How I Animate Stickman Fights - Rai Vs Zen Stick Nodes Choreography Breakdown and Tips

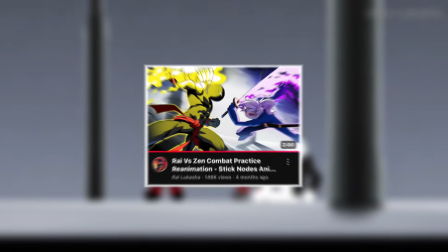Welcome back, everybody. After I put out Rai vs Zen, I've had a lot of people ask me how I choreograph my fights,
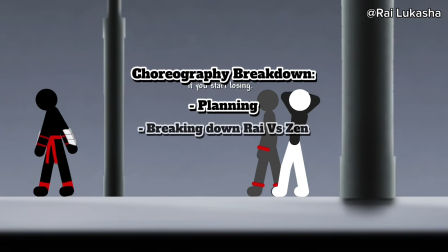so today I'm going to be breaking down my process and hopefully passing on some useful advice for anyone looking to make their fights a little more engaging.
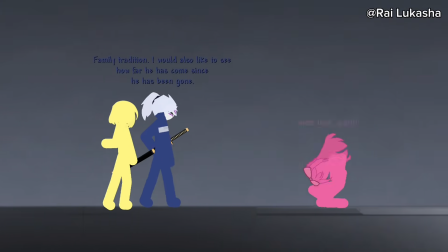I'm by no means an expert since I'm also still learning, but I'm going to be going over how I tend to structure my fight scenes,
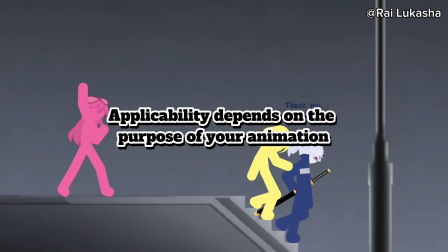so the applicability of these tips will ultimately depend on what you're aiming to do with your own animations.
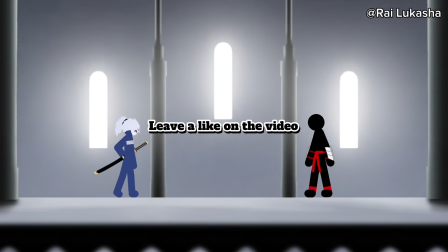If this helps or is just an interesting watch, then leave a like on the video and I'll be more likely to make more informative content in this style in the future.
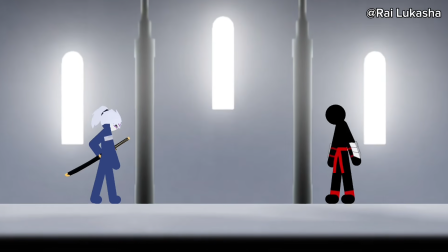Also, if you're interested in downloading any of my animation files, I have a link to my Ko-fi page in the description where you can get them if you feel like supporting the channel.
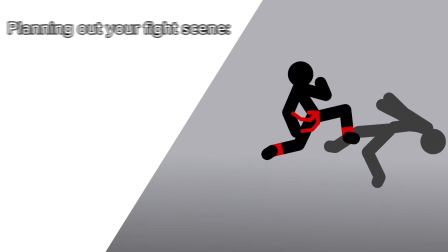The first stage is planning what you want to happen during your fight scene,
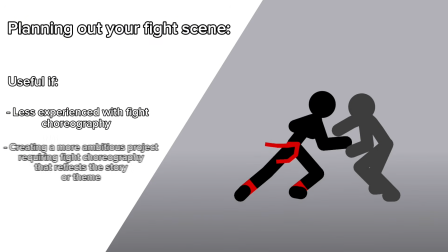which is useful either if you're less experienced in choreography or if it's a more ambitious project doing something like trying to tell a story or convey a theme without words.
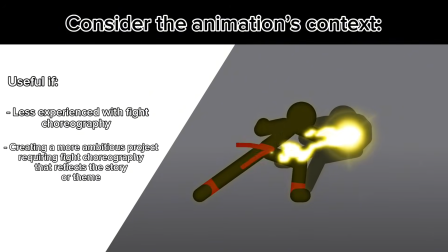I find it useful to consider the context surrounding the fight, such as who is fighting where and why.
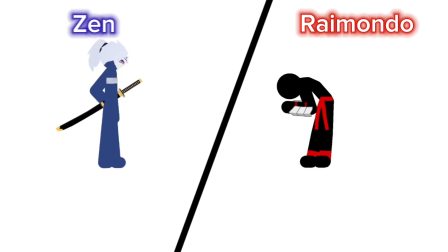The two fighters in this animation are Rai and Zen, who both have unique fighting styles, are only sparring,
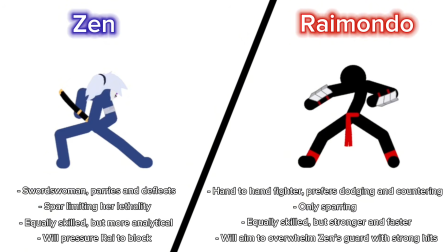are equal in skill, know how the other person fights, and are going to be attempting to surprise each other or catch the other person off guard.
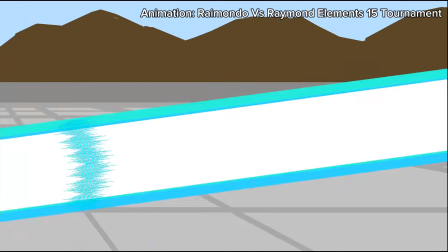I tried making a point to show that Rai is most comfortable in a fight when he's dodging instead of blocking, and I'll get into how I did that a little bit later on.
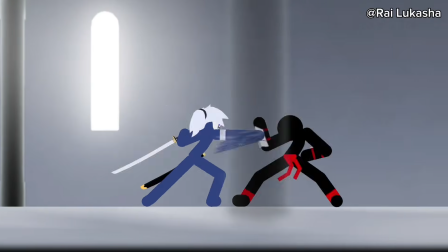The background didn't play much of a factor besides the characters dipping behind the pillars, but any interaction with the surroundings would help add a little bit of flair or make your characters seem more adaptable.
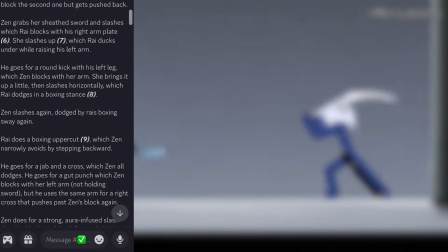When planning out the choreography itself, I started writing it all out and collecting references to use as a guide for stronger poses or more complex actions.
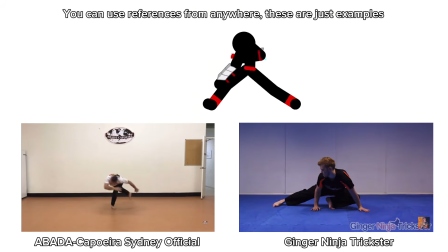For example, these two kicks Rai does here were referenced from real life videos online, which I generally recommend over referencing actions from games or other animations.
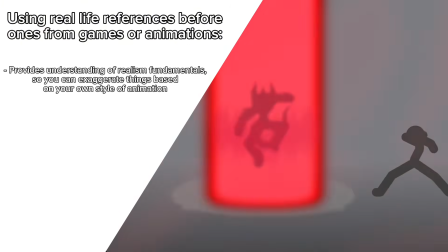It lets you get an understanding of the move in a realistic setting before stylizing it for your own animations,
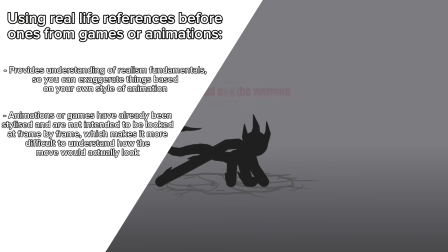but a lot of animations or games have already stylized actions meant to be viewed in motion,
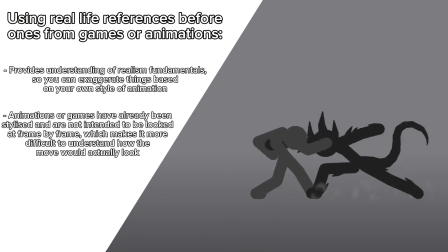which can make studying the individual frames a little less practical. That doesn't mean you should never use games for references, as even I have here,
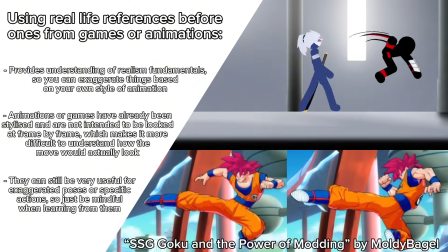because they can be useful to get an idea about exaggerated poses or movements that are either too difficult or too specific to be replicated in real life.
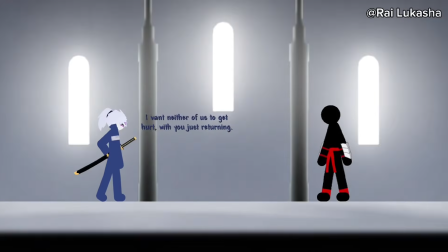With that out of the way, we can get into breaking down the actual fight.
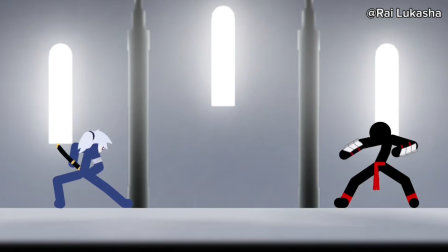The fight starts with the characters at about mid-range, so since Zen is the one with the weapon and therefore the slightly longer reach, she's going to be the one to begin the engagement.
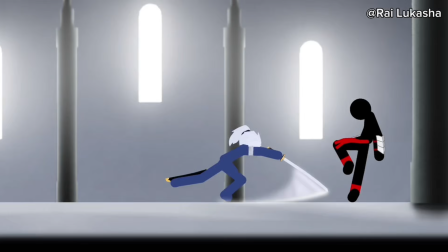This means that Zen is the one acting while Rai is reacting in this scenario. You can watch this video on screen to hear my explanation for how I animate with this in mind,
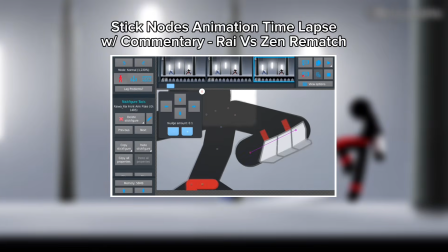but in a fight between two people it's important to vary which character is acting and for how long to avoid the fight becoming repetitive.
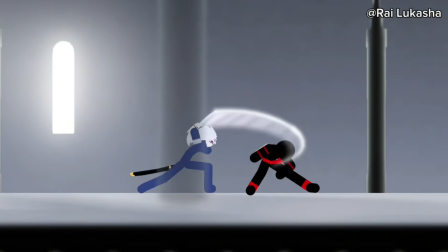Rai simply dodges all three attacks since, like I said, that's his preference, and sets up a counter directed at Zen's head.
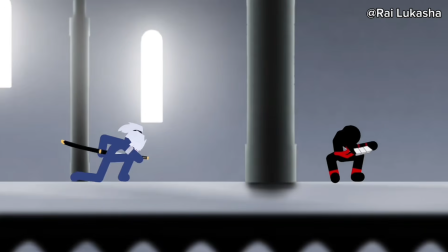She disengages back to mid-range and sheaths her sword, but to avoid losing his advantage,
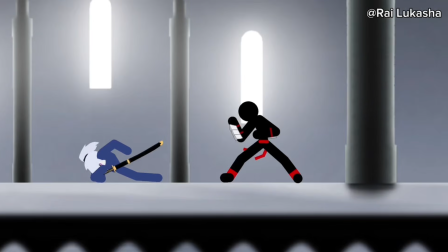Rai chases her down with two kicks, and although she avoids the first, she has to block the second and mitigate the damage. Although sheathing your weapon mid-fight isn't something you do in real life, it allowed her to conceal her weapon from Rai's perspective and surprise him enough to make him block her next attack.
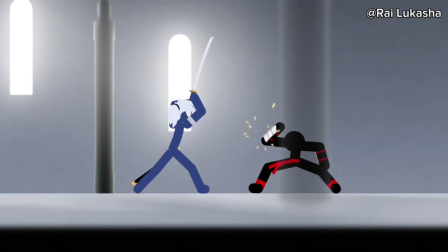He blocks her next swing too, but this was more a decision on my end to keep the flow of the fight faster. Any reference video would show that the kick Rai does in response requires the arm on the same side to be raised before coming down as the body turns to generate force.
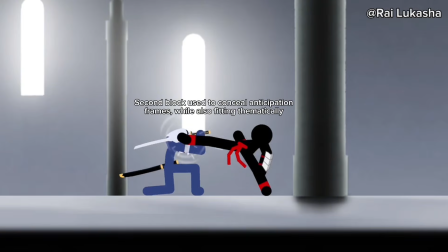Having Rai already in this position let me decrease the number of frames needed to anticipate the kick so that the fight wouldn't slow down as much.
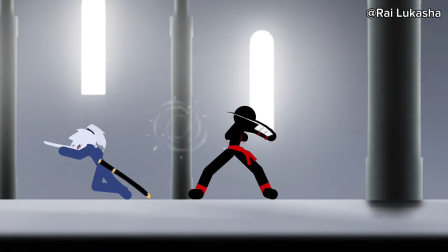Rai ducks under her next swing, and his next flurry at Zen's head lets him check her guard again to show the force behind each of his hits before blocking a swing that's infused with Zen's powers.
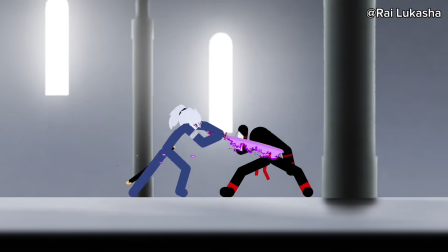From here the fight begins to shift more into Zen's favor as she pushes past Rai's guard and keeps him on the defensive.
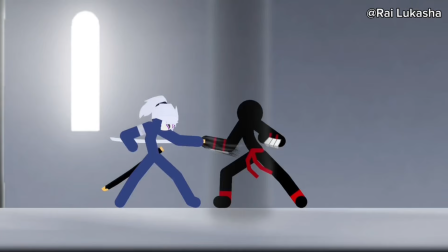Zen blocks one of Rai's punches with the pommel of her sword, and since these are trained fictional characters, Rai has no visible reaction to it.
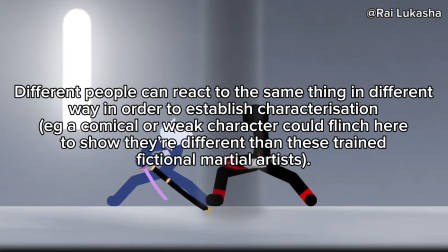But if you wanted to portray a less experienced, more realistic, or even a comical fighter, they could shake their hand in pain or something like that to show that it was unexpected.
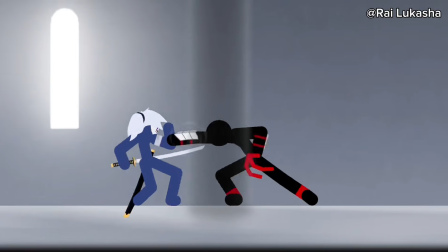The two tray hits again until Zen blocks a punch and is able to deflect it this time instead of being pushed back,
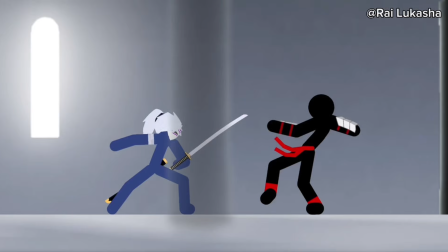but she fails to capitalize on the opening she created and gets her attack dodged.